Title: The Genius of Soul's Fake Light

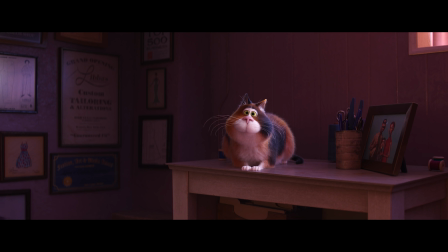[4:09]
For example, look at how the change in the intensity and color of the light illuminating Joe as a cat helps cue the emotional arc of this scene.
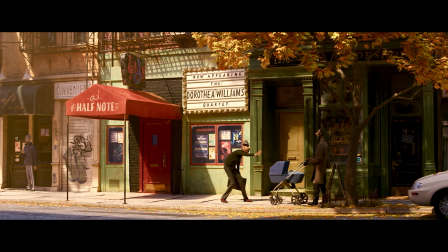[4:17]
In Soul, lighting is used to help create a clear separation between the Great Before and Earth.
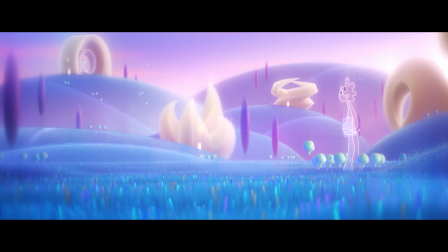[4:22]
In the Great Before, the light is very soft and diffused. It doesn't have a clear source, and it is very cool in color.
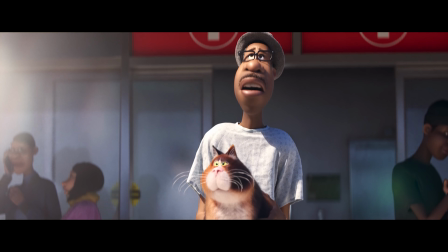[4:29]
On Earth, harder sunlight creates interesting complex shadows and sparkling highlights.
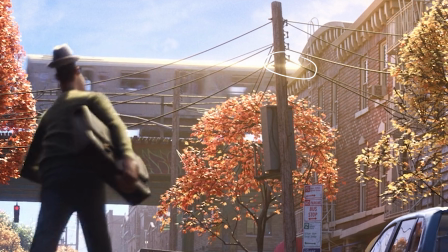[4:34]
Look for example at the spectral highlights on the passing L train or the harsh shadows underneath the car.
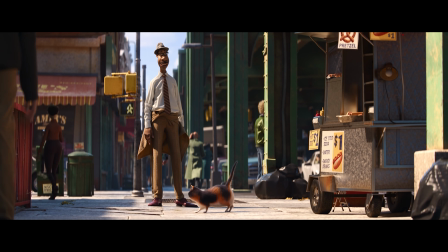[4:40]
These are the kinds of details that you won't see in the Great Before. Here, the source of the light is often clear.
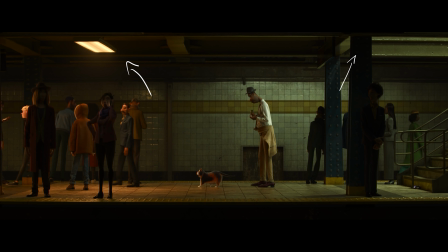[4:46]
Sunlight mixes with practical lighting fixtures in the digital sets to produce beautiful, rich environments.
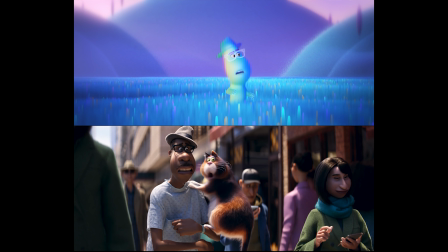[4:52]
But this separation isn't just something that helps define the two places for the audience, it also plays a crucial role in the storytelling.
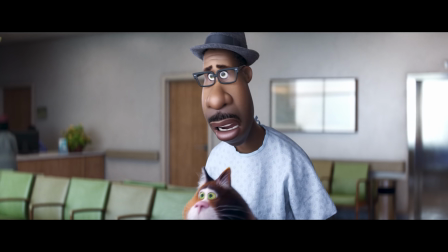[4:59]
Direct practical sunlight is associated with Earth. As 22 steps out into the world for the first time in Joe's body, 22 reacts to the bright sunlight.
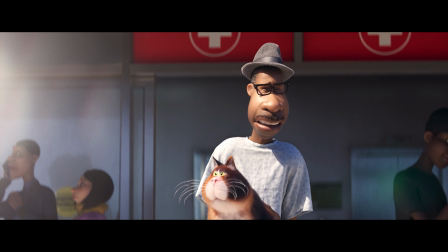[5:08]
It's something new that 22 hasn't experienced before, while Joe, who's experienced this many times, doesn't react at all.
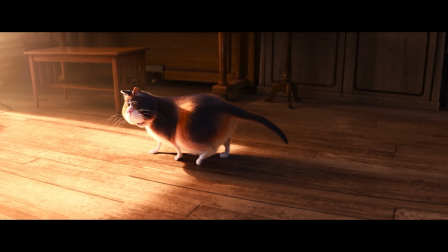[5:16]
As a side note, characters responding like this, like when Joe the cat responds to the warmth of this patch of sunlight,
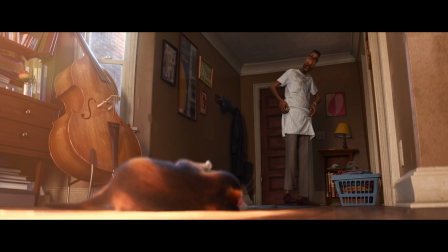[5:22]
helps sell the illusion of the light being real, and it illustrates how lighting and story have to work together early on in the process.
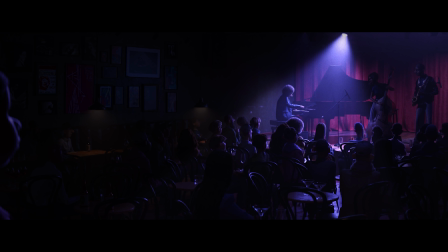[5:29]
So Soul is creating an association between direct light with a clear source and Earth, but then it also uses this kind of light to cue someone's spark.
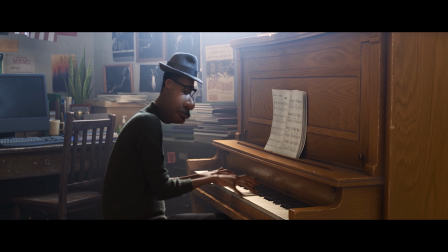[5:38]
When Joe plays the piano early in the film, he is backlit by sunlight coming through a window.
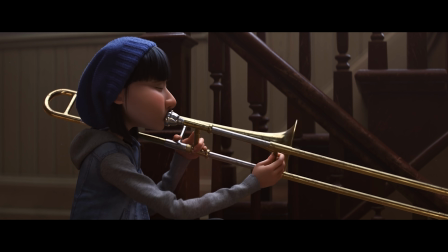[5:43]
This is mirrored later when Connie plays trombone and stands up into a similar backlight.
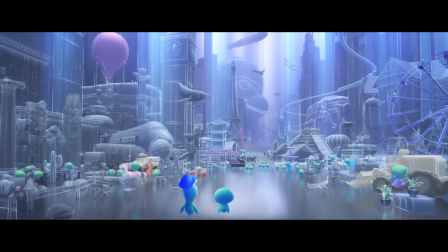[5:48]
The U Seminar is a world of concepts and abstractions.
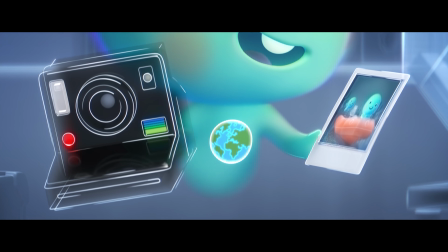[5:53]
Souls find their spark in the Hall of Everything. But while this hall has pizza, you can't really taste it.
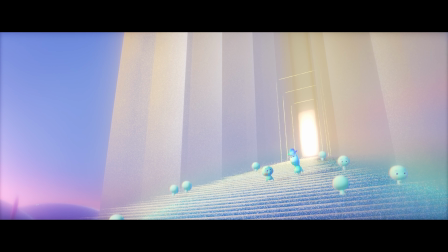[6:00]
The hall might have every earthly object and activity, but there is still something you can't find in the Hall of Everything.
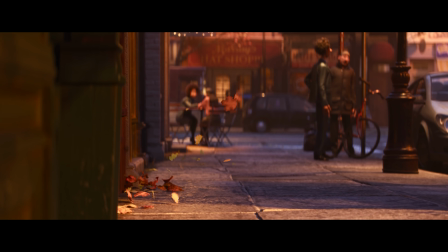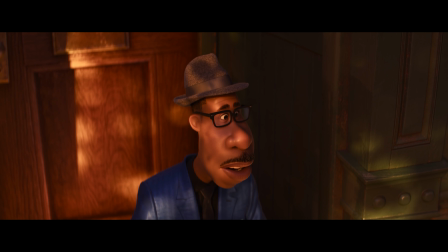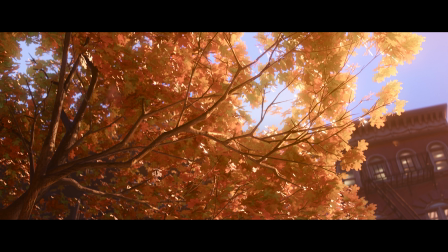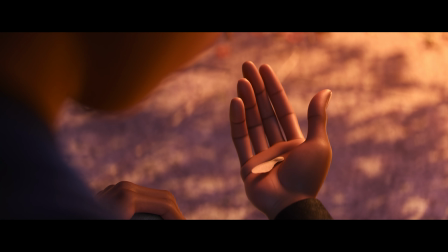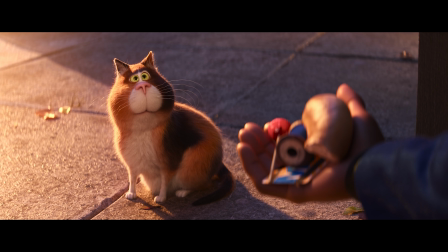[6:29]
In this moment, light is used to help cue a spark, that kind of light that is not something we ever see in the U Seminar,
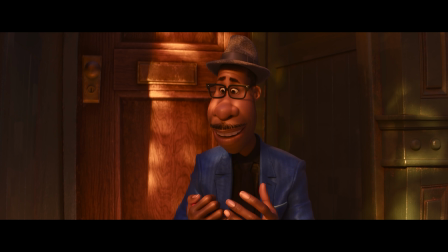[6:36]
reinforcing the idea that 22's spark had to be found on Earth. That 22's spark wasn't an abstract concept, but something as tangible as the warmth and beauty of sunlight.
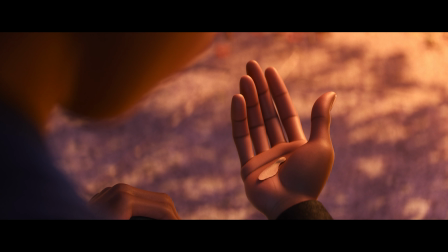[6:48]
But the spark is not just the object of the seed or the light streaming through the trees.
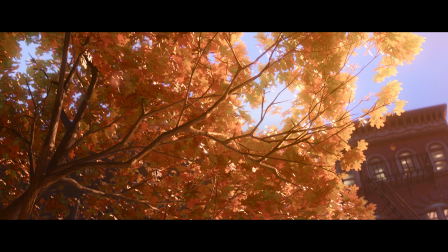[6:52]
It's all of these things. It's the feeling produced by this mundane beauty.
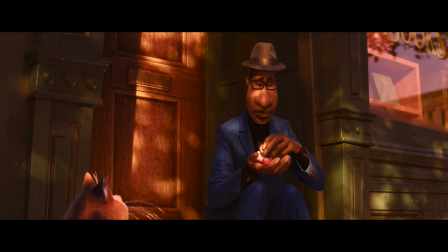[6:57]
The idea that this thing exists, that there is something that is not found in the Hall of Everything but that exists on Earth in this moment,
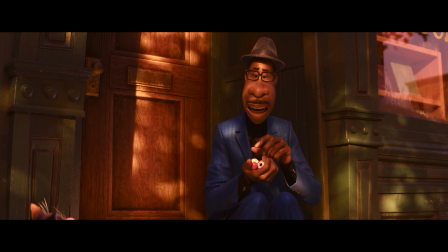[7:05]
is central to the film's philosophy and premise. And because this thing isn't a concept or object, it's not something that can be described in the film.
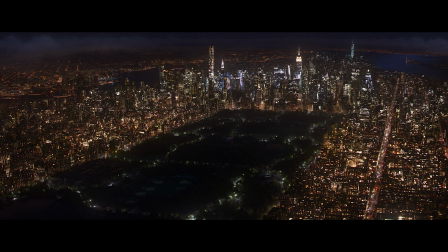[7:15]
It's a feeling that has to be evoked in the audience.
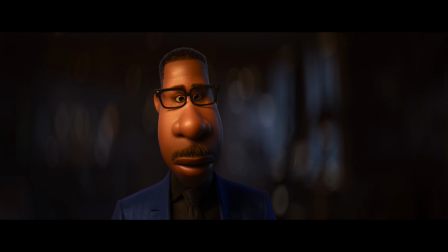[7:19]
Joe's later realization that 22's spark was the joy of everyday living while he looks at this seed
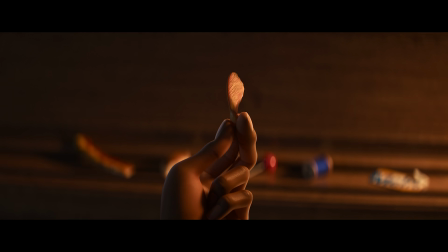[7:25]
would have had less impact if the way the backlight illuminates the veins in the seed wasn't so genuinely beautiful.
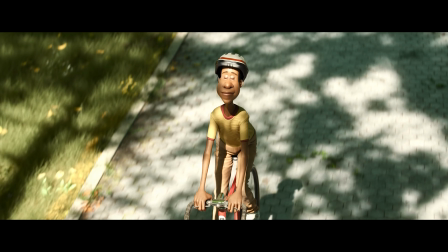[7:32]
The beauty of the film's naturalistic lighting on Earth, in contrast to the pretty but more conceptual, abstract feeling of The Great Before,
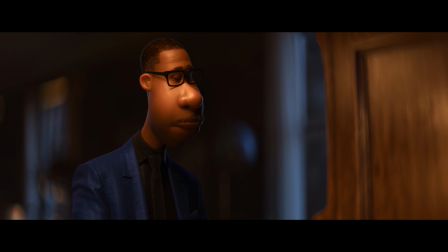[7:40]
helps communicate the film's philosophy that there's a unique,
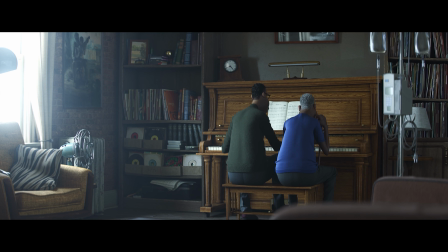[7:43]
important quality to life on Earth that lies outside of abstraction and concepts,
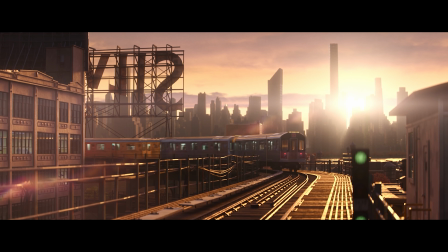[7:49]
that there's a value in everyday living outside of our list of accomplishments.
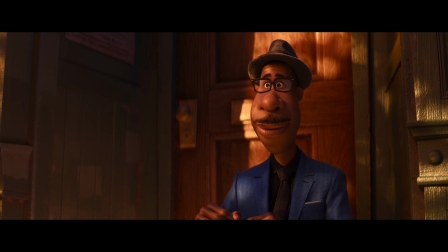[7:54]
And that would be a difficult concept to convey if you couldn't show that beauty.
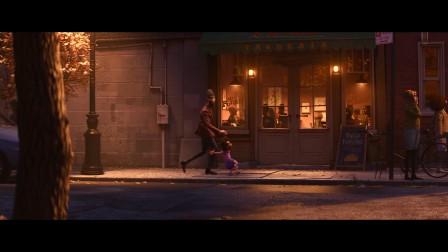[7:59]
22's spark is getting to experience the beauty of such a simple moment.
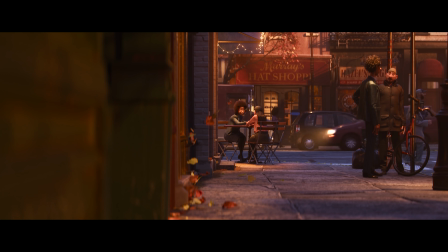[8:04]
And for the audience to believe it and feel it, that moment had to actually be beautiful.
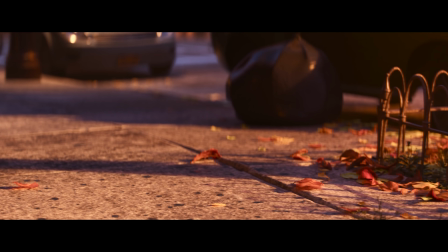[8:10]
And one of the most important ingredients in the beauty of this moment is the light.